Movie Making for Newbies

Oh, hello. Didn't see you there. Welcome to Movie Making for Newbies. I am the Talent, and I will be your guide on your journey to learning the basics of movie making. Come with me.
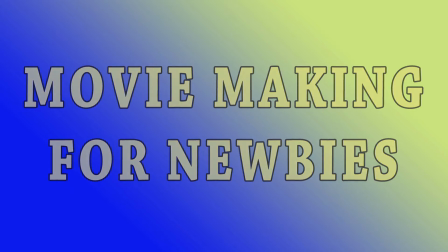First, we'll talk about Part 1, prepping your movie and what equipment you'll need. The first thing you'll need is a camera. Any camera will do, as long as it takes video. Next, you'll probably want a tripod. This is to keep your camera steady. Unless you want a handheld look, you'll want a tripod. And the most important thing you need to make your movie? Why, a couple of friends, of course. Thanks, guys. You can get back to work. Hello again. Welcome to part 2 of the process, shooting the movie. In this segment, I'll let you in on old director secrets that have stood the test of time, from shot types to camera movements. Why don't we go outside?
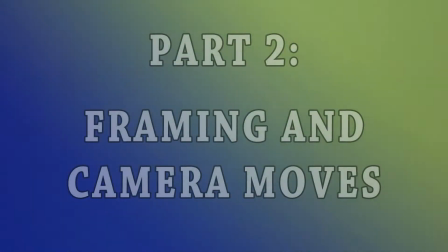First shot I'll tell you about is the long shot, or establishing shot. This is a general shot used to set up the location of the upcoming action. Next up, the wide shot. This shot, although different in scope, is similar to the long shot in that it gives the audience an idea of the location.
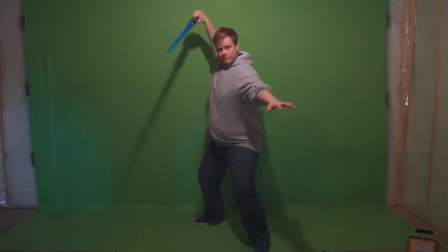[1:55]
In a wide shot, the talent's full body will be present in the frame. Moving on to the medium shot. This shot is a closer look at a character and often used by directors to introduce new characters to the audience.
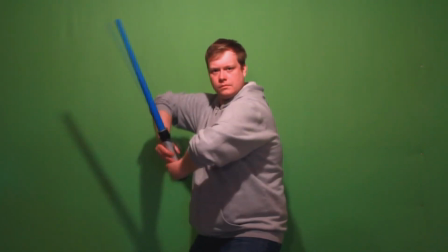[2:09]
A medium shot will normally be framed from a character's waist to the top of their head. And now for the medium close-up. This, like the medium shot, brings the characters closer to the audience.
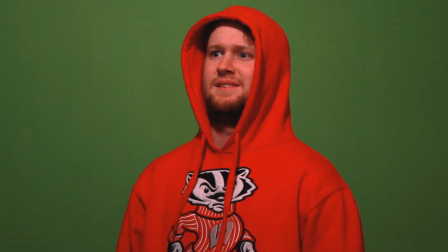[2:22]
It is used to show specific actions of characters and is normally framed from the upper torso to the head. And getting even closer to the character, we have the ever-popular close-up. Are you ready for yours?
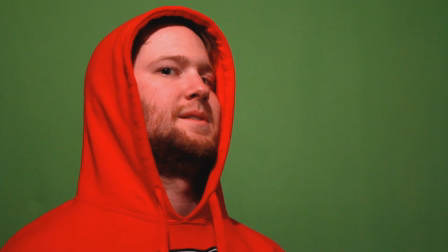[2:36]
This shot moves closer still to the character, showing the audience facial expressions and emotions, and is framed from the shoulders to the top of the head. And now for the extreme close-up.
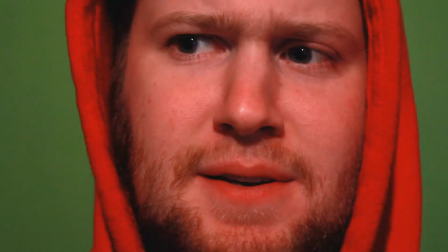[2:48]
This is framed from above a character's eyes to below their mouth, and gives the audience an even closer look of what the given character is feeling or experiencing. And now the over-the-shoulder shot. This will typically be used during dialogue between two characters,
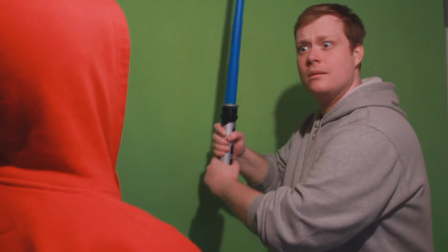[3:03]
and it is literally a shot over the shoulder of one of the characters, showing the reactions and emotions of the other.
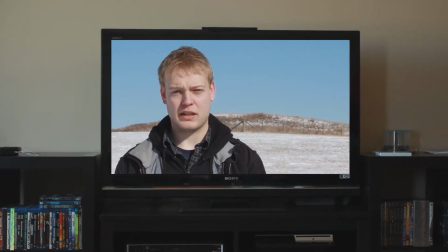[3:10]
And now the point of view shot. This is used to simulate the view of the character, using the camera as the character's eyes while they are performing a given action. Before we move on, let's talk about headroom. As the name suggests, it's the space between a character's head and the top of the frame. Let's show you just a little too much,
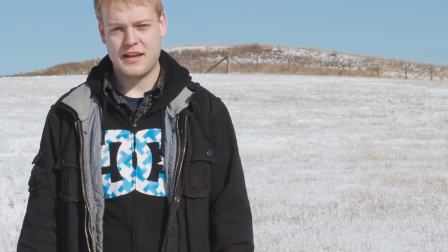[3:33]
too little, and just the right amount of headroom. Okay, now that we have the basics of framing down, let us move on to the exciting world of camera movements. Come on! So, we will begin by talking about the pan. This is a tracking shot following a character's movements along a horizontal axis.
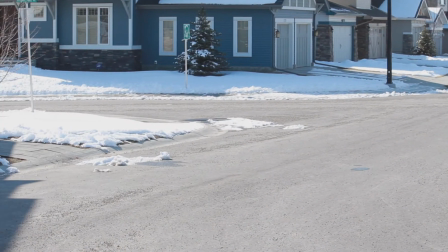[4:00]
For example, tracking a car driving by or a person walking by. Super! Let's move on to a tilt. This is a camera move on the vertical axis.